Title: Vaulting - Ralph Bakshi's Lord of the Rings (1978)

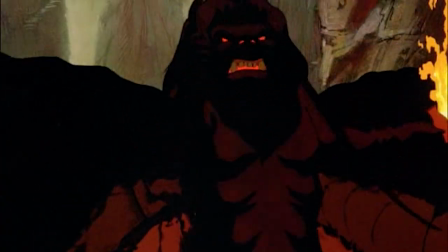This just looks like a cowardly lion wuzzle with butterfly wings.
Can you fly, you sucker?
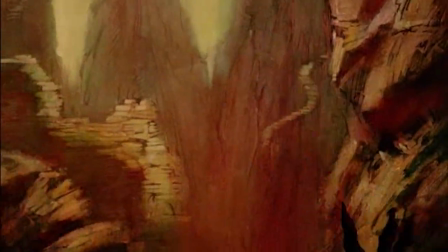Can you fly?
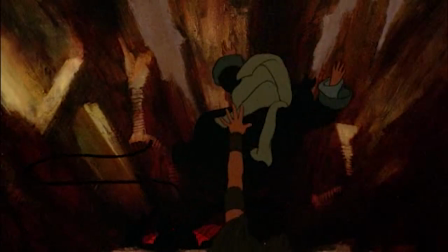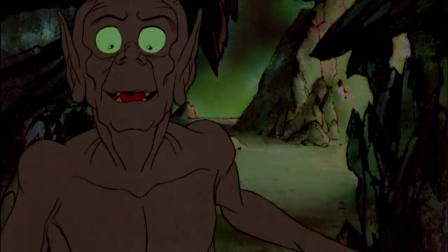Their depiction of Gollum, on the other hand, I can live with.
Yes.
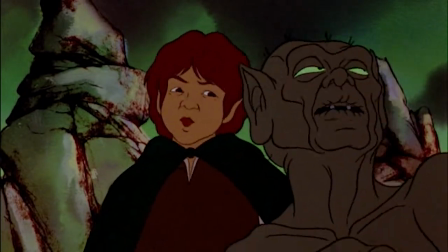Hobbits won't kill us. Nice hobbits. No, we won't.
Peter Woodthrobe's voice performance is both chilling and sinister.
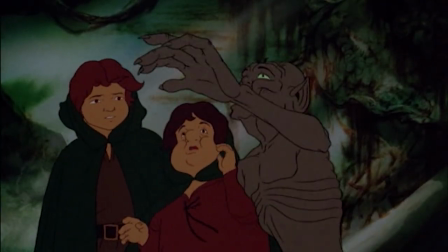And for the little screen time we get of him, I'm welcome to how demented this take is.
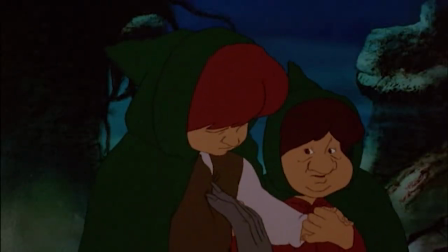The psychological aspect of the character is dropped to make for a more cunning take.
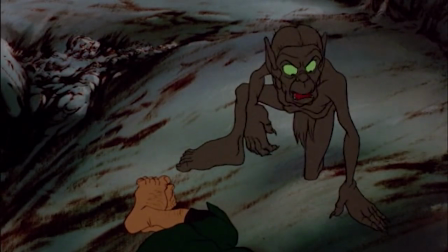We need help, Precious. She might help. Yes, she might help us.
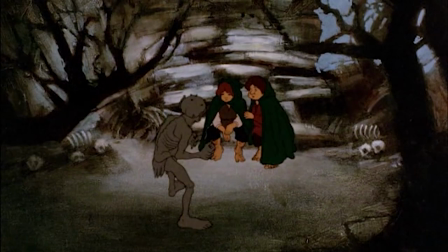It's a shame because I would have loved to see what else they could have done had Bakshi been given a chance to do Return of the King.
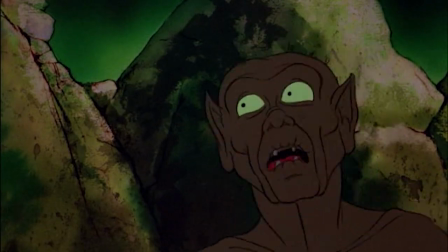Before we get, it's kind of nice. Hobbits always supply to yours.
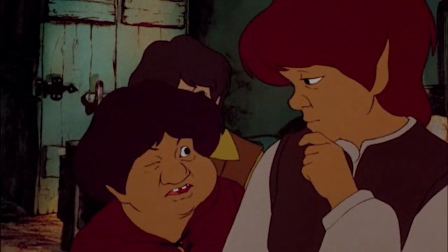Now, I can't talk about the movie without one major aspect, and that's the animation.
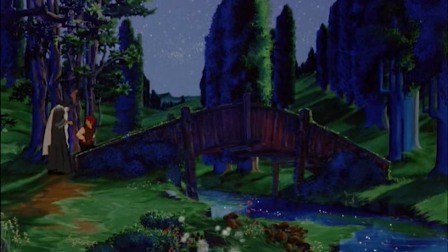One of the many challenges Bakshi faced was trying to maintain the spirit of Tolkien's work in animated form,
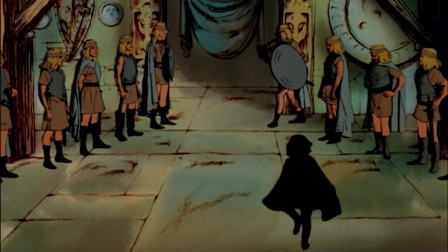as he felt the narrative carried underlying realism that standard animation techniques at the time couldn't quite capture.
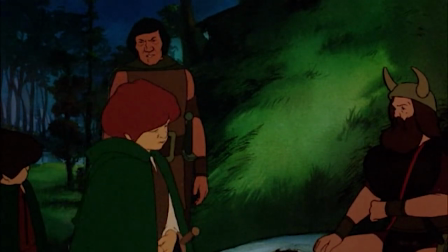In order to give a more realistic quality, it was decided rotoscoping was the better option.
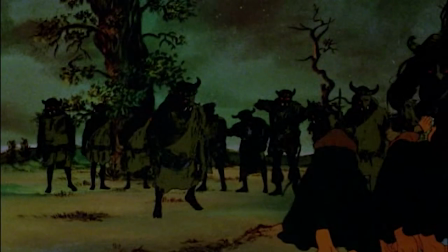And there are moments when it does work, and other times when the animation ability shows its age.
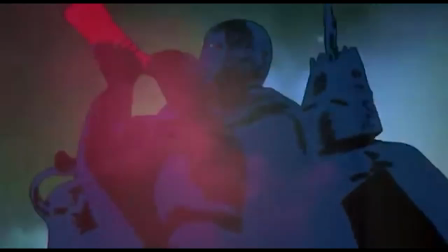This was not the first time he used this technique, as wizards carried this style for certain moments during the battle scenes.
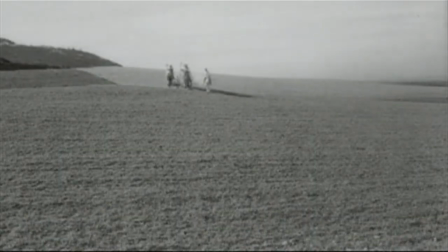Yet, to use this animation technique for a whole movie was quite a challenge.
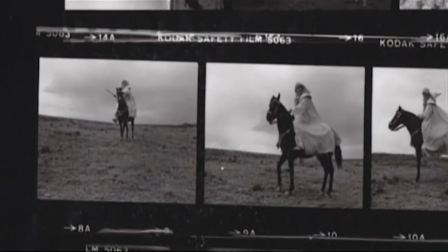The whole movie would be first shot as a live-action film with actual actors, and then frames of the footage would be photographed in order to have the animators draw over it.
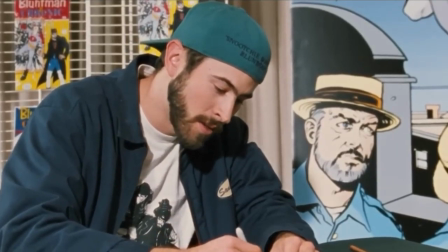Only then does the drawing truly take shape.
No. You go over what he draws with a pen, all right?
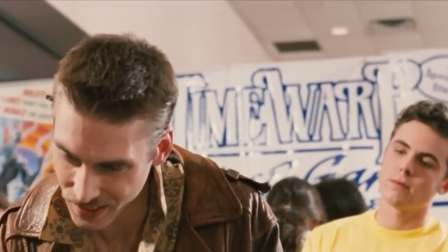That's tracing. Not really.
Again, there are moments when the rotoscoping does work and adds a realistic feel to the movie and the environment. However, the only times when it does show in its age is when certain points in the movie are solarized. Oh, Gene Morgan, when the world is solarizing? Glad you asked. Solarizing is when you expose a certain amount of film to light when it's being developed. And, in the case of those points when solarizing technique is used in the movie...
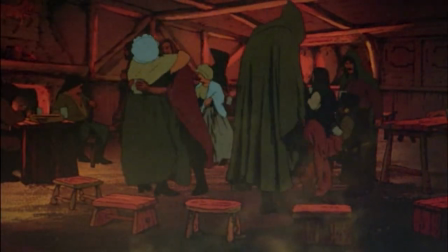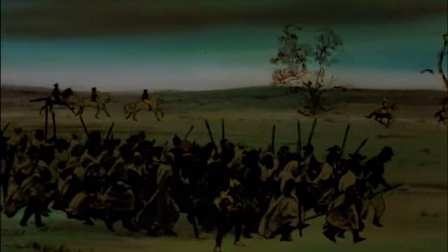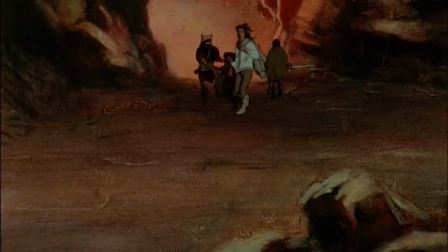Okay, admittingly, it does work for the battle scenes at most, but for other moments, man, does it look off-putting.
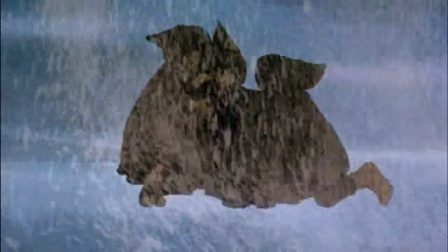This was before motion capture was used, and it was the closest form of animation we had to replicate something real.
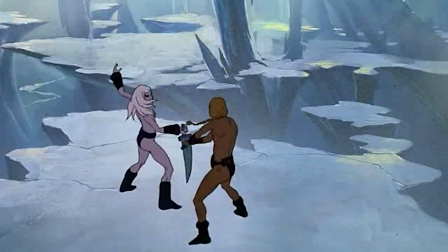Personally, I feel something like Fire and Ice uses rotoscoping aspect better,
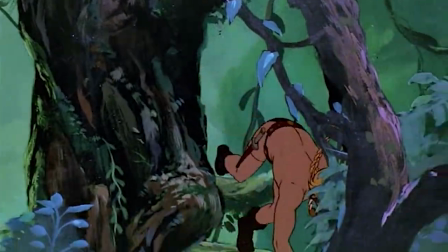given it feels less like a moving photograph and more of its own design and weight.
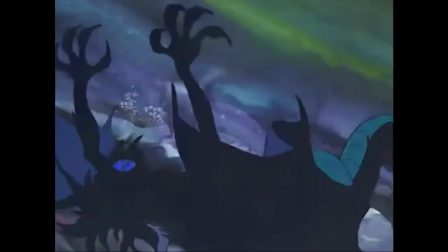Granted, there was going to be some animation that didn't utilize the rotoscope technique, such as Gandalf's fight with the Balrog.
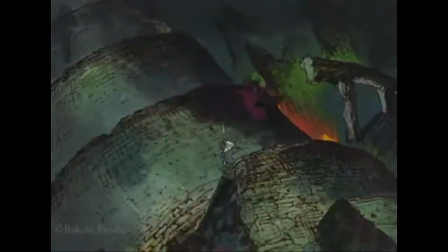However, it was supposedly dropped as it didn't fit in with the visual aesthetic of the film. Supposedly, the live-action footage references nearly got destroyed with being processed in a film laboratory near Spain. Some of the folks there realized that there were certain things in the shot, like telephone lines, helicopters, and modern technology, to the point they felt, the cinematography is so sloppy here, they would never allow anyone to film in Spain if they saw this stuff. Something tells me nobody got the memo that this was going to be a fantasy film, and most of this stuff is going to be cropped out. Oh sure, but they leave in the smoking car in Peter Jackson's film.